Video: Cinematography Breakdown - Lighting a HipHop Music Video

think that was actually brought in by art department I'm not sure but the art direction was really good on this video obviously they made a cool little lab here
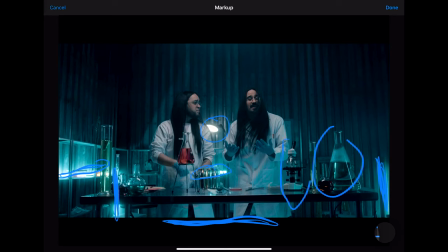4:12 and we've got a bunch of stuff we got beakers here and you know microscope and stuff like that which is really cool if you're starting out in filmmaking good set design and lighting is kind of more important than the camera to be honest then you can see We have our key light which is way up here, which is a light matte 4 plus and
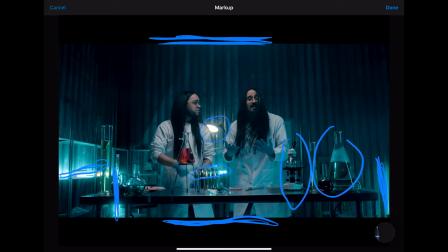4:30 Everything has kind of a nice soft haze to it because I was using black promist on this I think this was the Canon 24 millimeter f1.4.
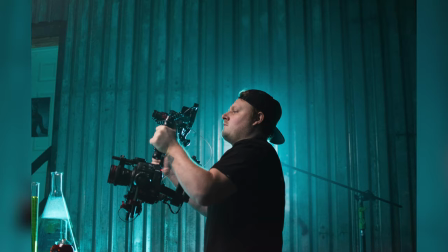4:38 That was a lens we were using on this and Yeah
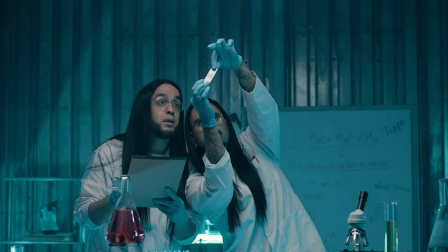4:44 So yeah, it's just push-ins and pull outs using the gimbal some pans and stuff like that So we mix gimbal shots with tripod shots Cut
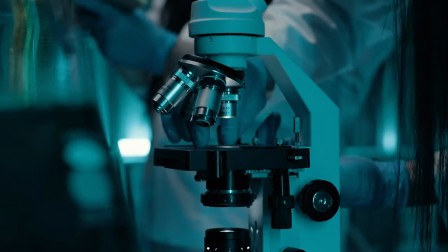4:56 to a tripod shot
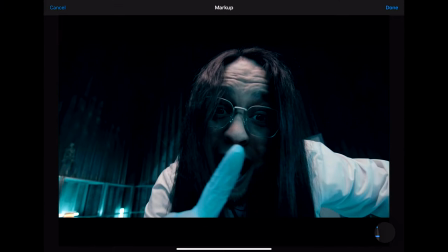5:00 Okay, so there's that Tokina 11 to 16 shot again. It's not a lens that I use very often and I'm definitely shooting this at 11 millimeter so as wide as I can go. You can see the overhead key light up here and I was shifting things around based off the scene. So if I knew they were going to be leaning into the camera, I actually readjusted the light so that key light actually came down.
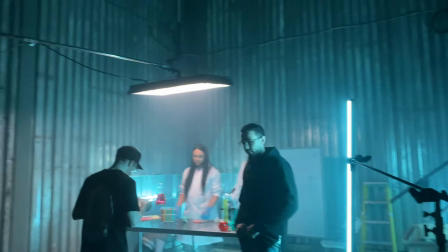5:21 I don't know if you've seen in the behind the scenes how I had it set up, but I had it on a huge 2k stand boomed out as far as i could go and uh not sure if i had a grid on it or not i can't really remember but then we obviously
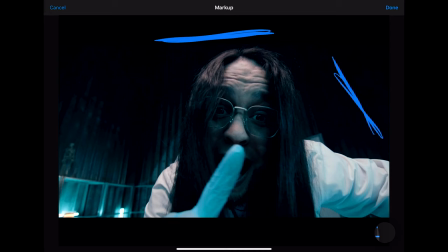5:32 have another one of those pixel tubes coming from the side here that's lit up kind of a teal color so it's hitting and adding a bit of color around his face here and i think it's really cool looking at the camera like that it's got kind of like a 90s
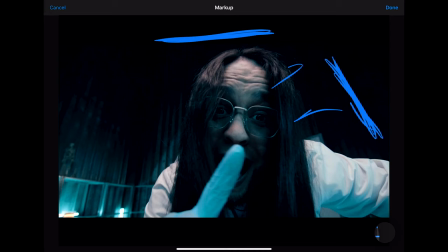5:46 rap beastie boys style music video look to it but i don't typically use that lens that often but but in this case it looks really good. And since this was a performance video, we really wanted to try a different lens like that just to give a different look, different vibe, and I think it cut well with the other lenses.
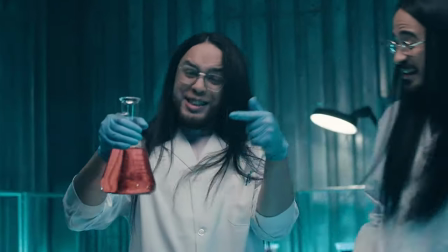6:01 These guys were awesome on camera.
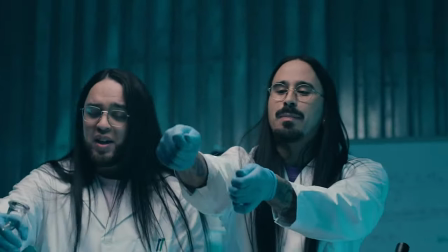6:03 Obviously Travis, who was directing this, had a couple of different things he wanted them to do, and I think it came across kind of humorous.
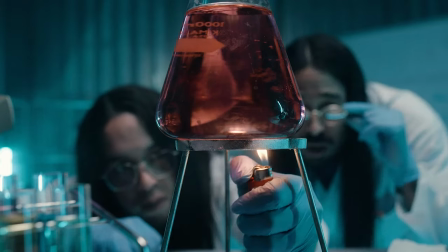6:10 It's supposed to be funny. Oh, so then we cut to this computer here. This computer's a little bit of CGI.
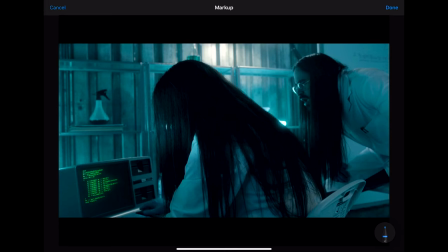6:16 The computer was there, but what was on the screen wasn't there. So this whole shot was intentionally set up like this. So we have the one pixel tube here And then obviously the practical here hitting his face. We made sure that he was staggered behind him It looks like he's over a shoulder, but he was actually pretty far back But it's kind of cheated in the shot and then we have another
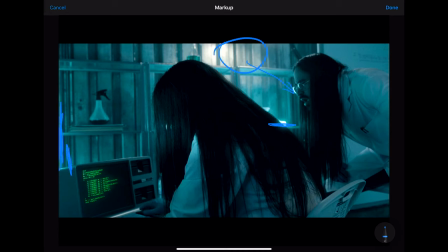6:35 pixel tube here lighting the edge of the computer and it's kind of lighting the edge of his hair here and This is all CGI on the computer, but it looks pretty good. I mean, it's an old computer. It probably would look like that
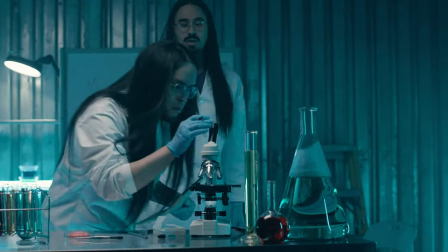6:49 So it looks into the microscope that was actually the shot here was I think we use the Canon hundred
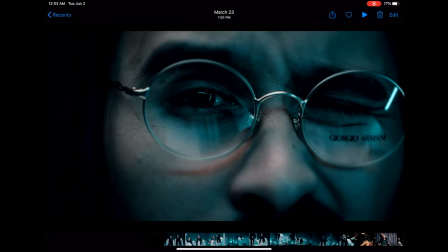6:57 millimeter macro and you can see the way the light was positioned in his eye and supposed to look like he's looking up to the microscope so the camera
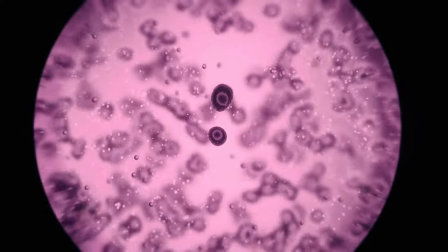7:05 lens is like the microscope because when he looks into it he sees this like concoction thing that's being made pushing
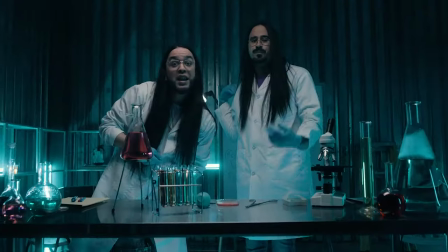7:17 on the gimbal
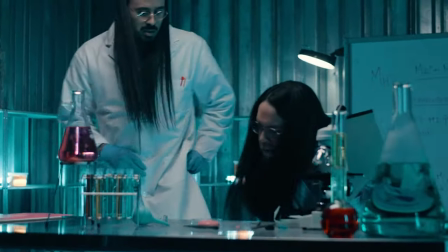7:20 that was a little zoom in and post back to that ultra wide a couple of b-roll shots of the beakers
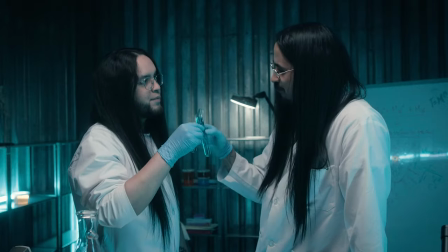7:30 we did a lot of push-ins so this is where they drink the concoction they were making
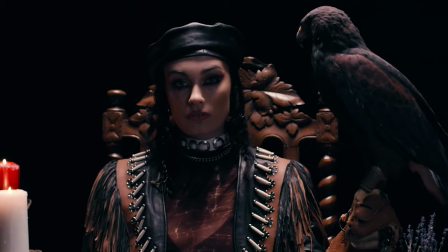7:34 it warps into this crazy like dream sequence and now the video is completely different so we need to talk about this first shot here so it flashes through a bunch of different scenes that were filmed as b-roll throughout the video to kind of get you into the next scene so they drink the stuff and then everything changes and now they're gonna be cool I guess then
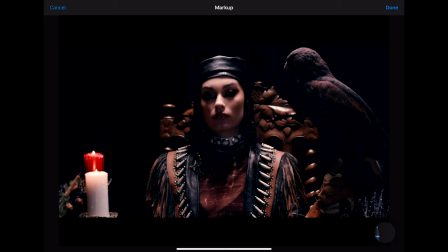7:53 a couple models come in and everything was awesome the art direction was good the makeup was good the styling was good everything was really good on this video and so obviously we can see this overhead
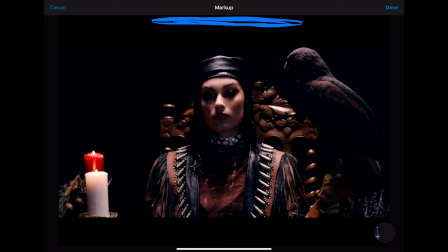8:07 light and that's the light matte 4 plus and we had it on this huge system that we
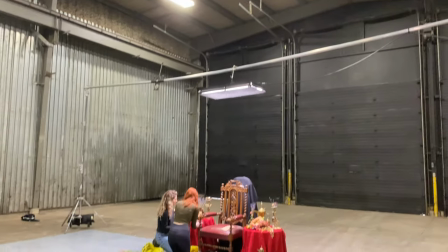8:14 built out of tubing and we had it way up high it was probably 30 feet across
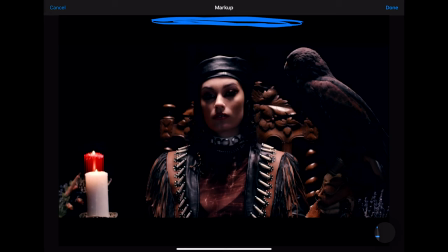8:20 and so we got that nice light coming down I definitely have it gridded off so it comes down almost like a spot and then we have another key off to the side so that we get a bit of light in her eyes because otherwise you wouldn't get that
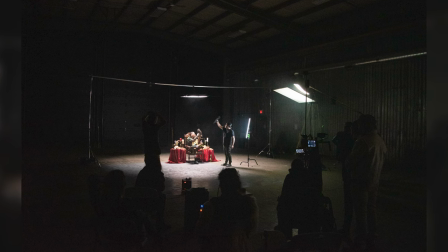8:33 you'll see in the behind the scenes how we had it set up we
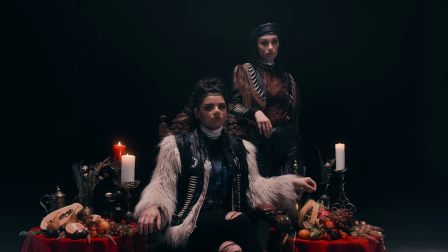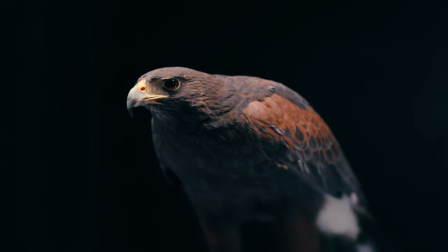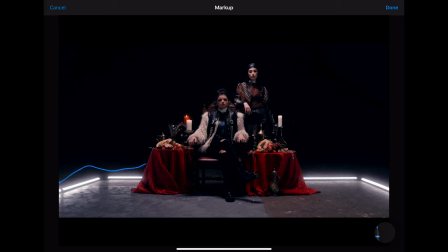8:50 lined the floor in pixel tubes so we made kind of an outline you can see them all here so
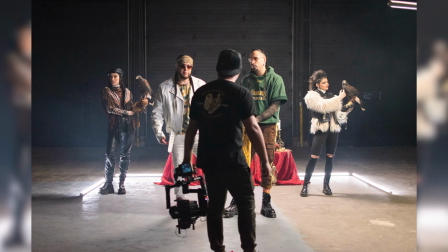8:57 we were in a big warehouse and there was garage doors behind and we really didn't want to see them so I made sure to use that grid so that we didn't have any light
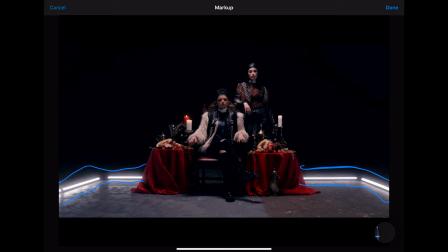9:04 kicking into the back there you can kind of see a little bit back there but it's not that obvious to be honest so these pixel tubes on the floor just kind of create this cool outline around the scene that we're shooting it's a good kicker for eye light as well kind of wish
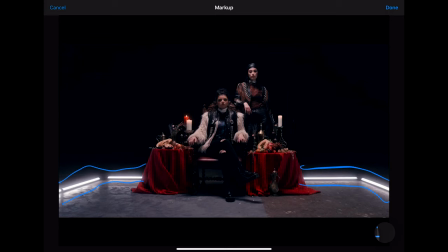9:18 the floor was all the same color but get what you get sometimes so again overhead key and we got another one coming in from the side here so they get a bit of light in their eyes and then obviously the light coming down while
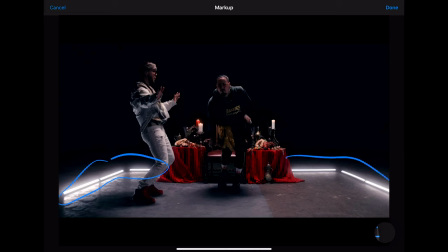9:37 they're dancing there shows the way the room was lit we got these pixel tubes here overhead key so my concern was every time they came off the throne and they were a little bit further out i needed to keep them lit so i obviously had another key light back here it's hard to
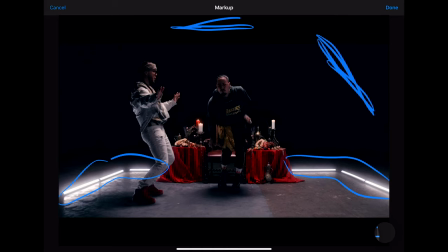9:55 show it it's hard to show depth like 3d depth it wasn't right sideways it was kind of pulled back in front so i'm just going to zoom in to kind of give
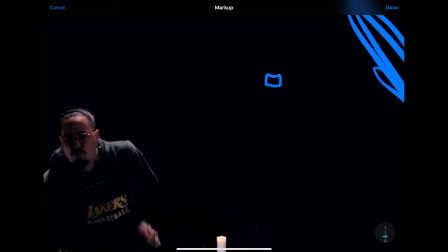10:01 you an overhead view so if we had the throne here with the overhead light right here angled down at the throne so it's lighting just directly over the throne if the two guys were out around here i had another key light coming in like
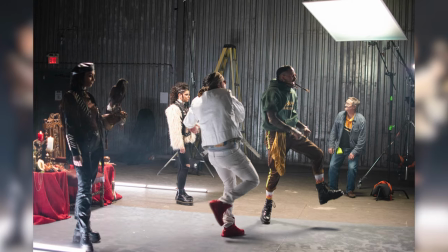10:16 this on a 45 making sure they were still lit too so i didn't have it as bright so that it wasn't throwing light over the whole scene it was just
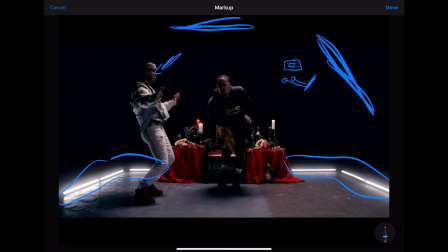10:24 enough to hit them and give them a bit of light you can see it's hitting his face right here and a bit of him here and he's off the throne so they're off he's now a couple feet off so you have to keep the light coming out as well so we kind of
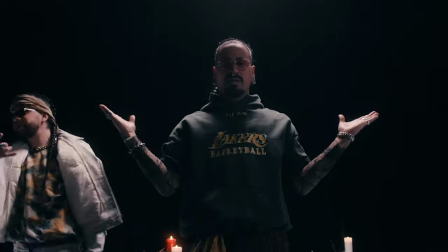10:37 just stay in this world the lighting stays pretty much the same the only thing I change is if we get some close-ups I bring that key light in a little closer most
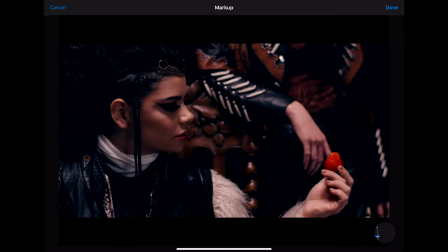10:46 of this was just gimbal so I obviously changed the lighting around for her so we still have the overhead but as you can see things are a little bit more lit up properly so I actually brought in I think a pixel tube actually i brought in a white pixel tube you can see it's hitting the edge of her hand here it's bringing in just a little bit more light you can actually see
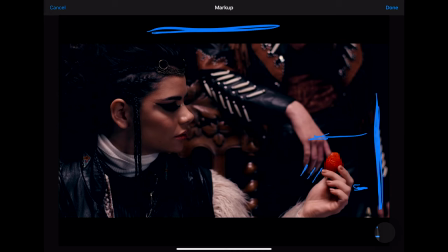11:06 it reflecting off her fingers here and so i had a little bit more light just brought in for those close-ups so that you can accent
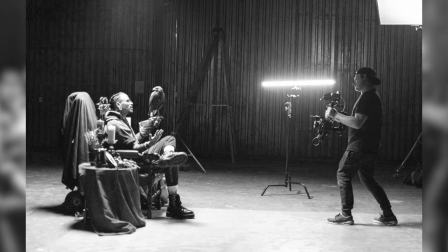11:13 things a little bit better you'll see a little bit more detail when you're close up so that's why i did that this is definitely a 50 millimeter f1.4 as well so i just want to take a minute here and talk about today's sponsor and that's GearFocus.com.